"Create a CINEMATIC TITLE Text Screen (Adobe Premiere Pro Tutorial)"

Yo, what is it, guys? Today I'm gonna be sharing with you guys how to get that dope cinematic intro text effect. You could use these for music videos, clothing brand shoots, and potential product drops depending on what you're selling. Just as long as you get creative with the use of it, you can probably use it, simply because it's such a neutral and sort of just clean sort of effect. Without further ado, let's go ahead and get started inside of Premiere Pro.
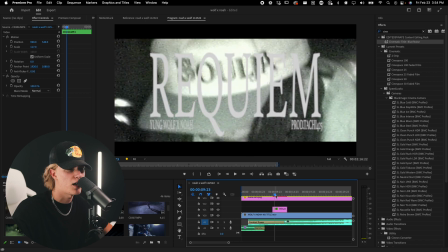23s
So this is sort of what we're recreating. It's sort of just like a clean sort of blurry, honestly not even blurry, just like kind of just looks natural in this scene right here.
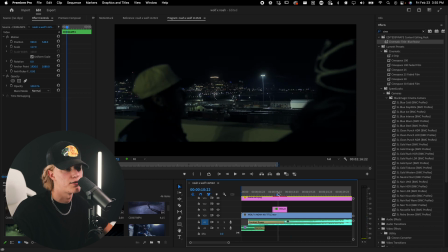31s
I guess retro sort of vibe would be good for it. So let's go ahead and recreate this.
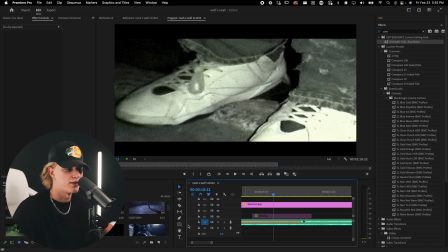35s
Okay, so the first way how we're gonna go about doing this is simply just by using the text tool right here, tapping once on screen and then typing in your title. So for this music video, it's called Requiem. Honestly, I have no clue what this word means. So let's go ahead and just make the essential graphics. Go here, select the text, double click this and just change it to the font that you want.
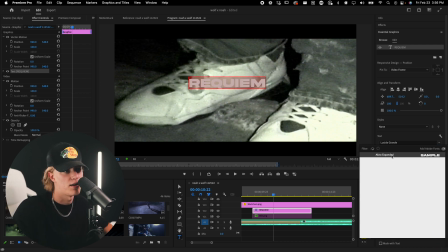53s
And for this one, we're honestly just gonna go with Akira. It's just a super clean cinematic font.
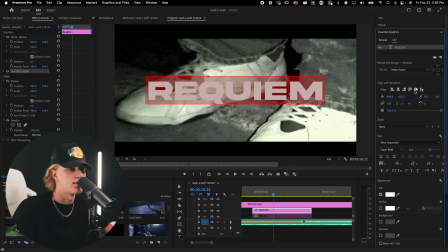58s
Center align text and center horizontally, center vertically, and I'll go ahead and throw it directly in the middle. Now, when you're doing footage that's sort of like retro, pure whites kind of just aren't really a thing.
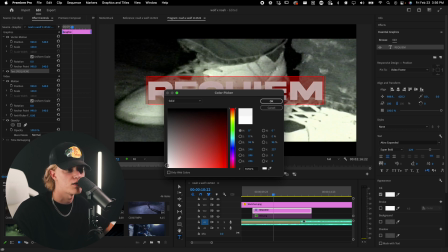70s
The highlights are a little bit blown out. So I like to just go ahead and drag the white value to kind of just a little bit of a darker sort of white to sort of match the whites in the actual scene.
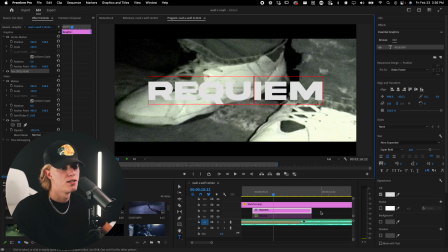80s
And that actually looks pretty good. So that's how we're gonna go ahead and do it. And then the first effect to actually start getting this sort of looking the way we want it to is we wanna go to Gaussian Blur. And this does like pretty much the heavy lifting of the effect. So you drag and drop it onto your text effect, onto your text layer, sorry.
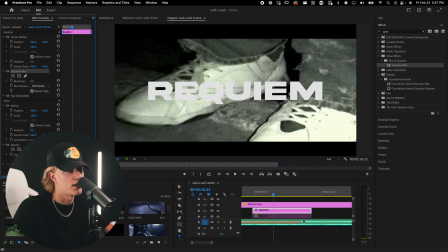100s
And then you go ahead, Gaussian Blur, blurriness, and we're kind of just looking to soften out the edges of the text, but not too much, almost like in the middle of like this and like that. We kind of want the middle of it. So let's say it's a little bit too much, a little bit like that.
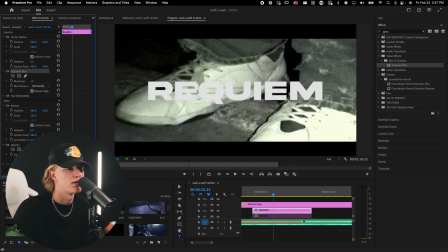119s
There we go. So as you can see, the edges are a little bit softer. So now next step is adding some noise. And this is honestly super easy to do, just drag and drop. It's honestly a two-step process to get the effect. And then once you add the noise, I'm gonna uncheck this color noise, because when you throw in tons of noise, you can see kind of just has like that ugly color to it.
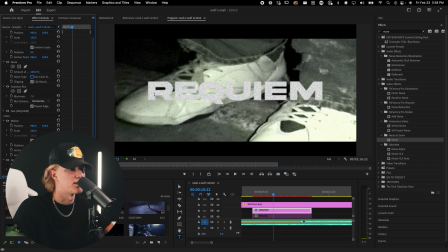138s
And we're not really wanting that. We just kind of want sort of the texture of it, but that's pretty intense. So let's drag it down. So I typically like it to where it's like pretty much barely visible to the eye.
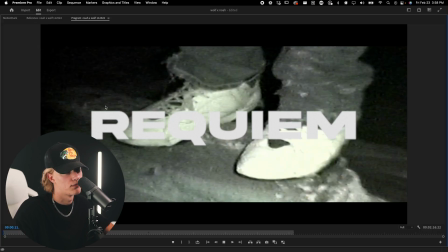149s
Let's go ahead full screen real quick. Sweet. I actually like that a lot.
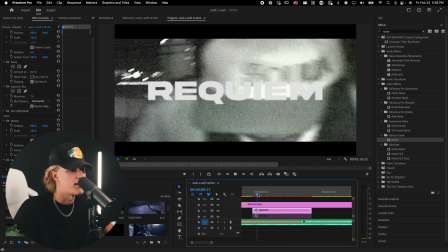154s
So that actually looks freaking dope. So yeah, so that is essentially how to do it inside of Premiere Pro natively.
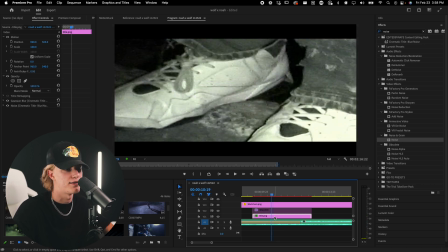160s
And then I'll go ahead and show you how to do it the second sort of style, which is this way.
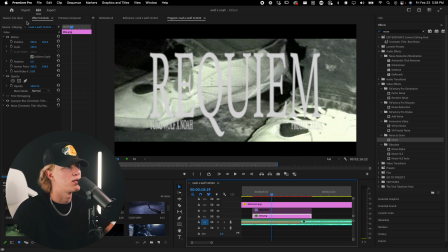165s
So what you're gonna wanna go ahead and do is you're gonna wanna go ahead and open Photoshop, new file.
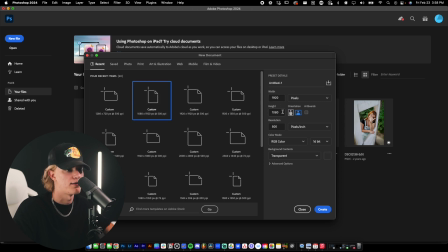170s
And because my video is a 1920 by 1080, it's not a 4K video, we're just gonna go ahead and do that.
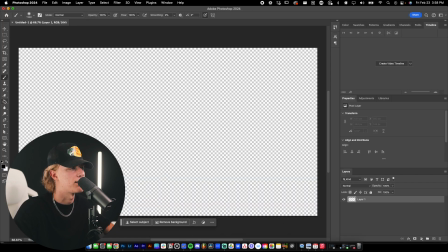177s
Now I'm gonna go ahead and make the background black just so that way I could see what the text is actually looking like on a black background.
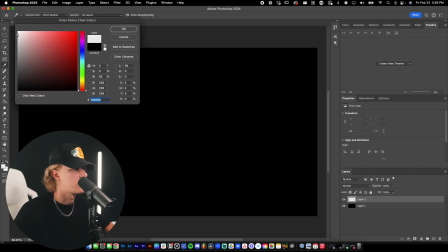183s
So again, we're gonna go ahead and just change the color to sort of a muted sort of white.
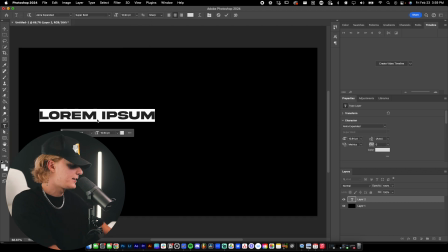189s
And then we're gonna go ahead, tap it. And then again, title rec. Honestly, I'll just do this title and then we'll go ahead and just blow this up.
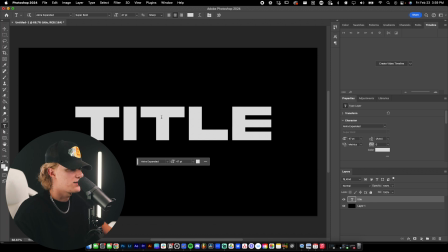199s
I'm gonna change the text because something that looks really good is using actual like sort of vintage sort of style text.
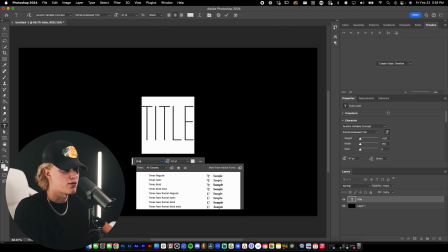207s
I think I actually use Times New Roman, believe it or not. It's some sort of like script or serif font.
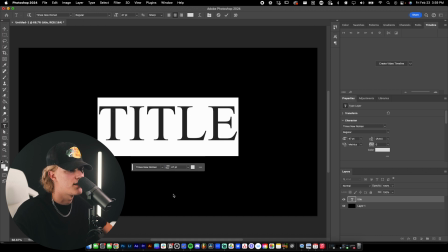213s
Looks actually pretty good. Let's do this Roman regular. That looks pretty good.
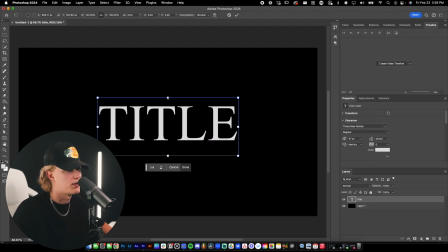218s
And then let's go ahead and just Control T and then hold shift and then drag it up to stretch it.
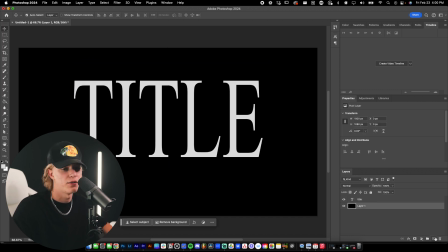224s
And that's gonna add like a really dope sort of dramatic look. And then we're gonna go ahead and add the artist names below and the producer. So it's super easy to do. And then we'll go ahead, select it all, bring it down to just whatever kind of fits the vibe.
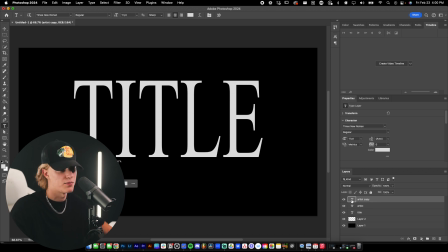238s
And for me, that kind of fits the vibe. And then let's go ahead and just add the producer. So Control J, duplicate it, and then just do producer. And then we'll go ahead, just drag this over, keeping it straight. Just line it up where it looks about good.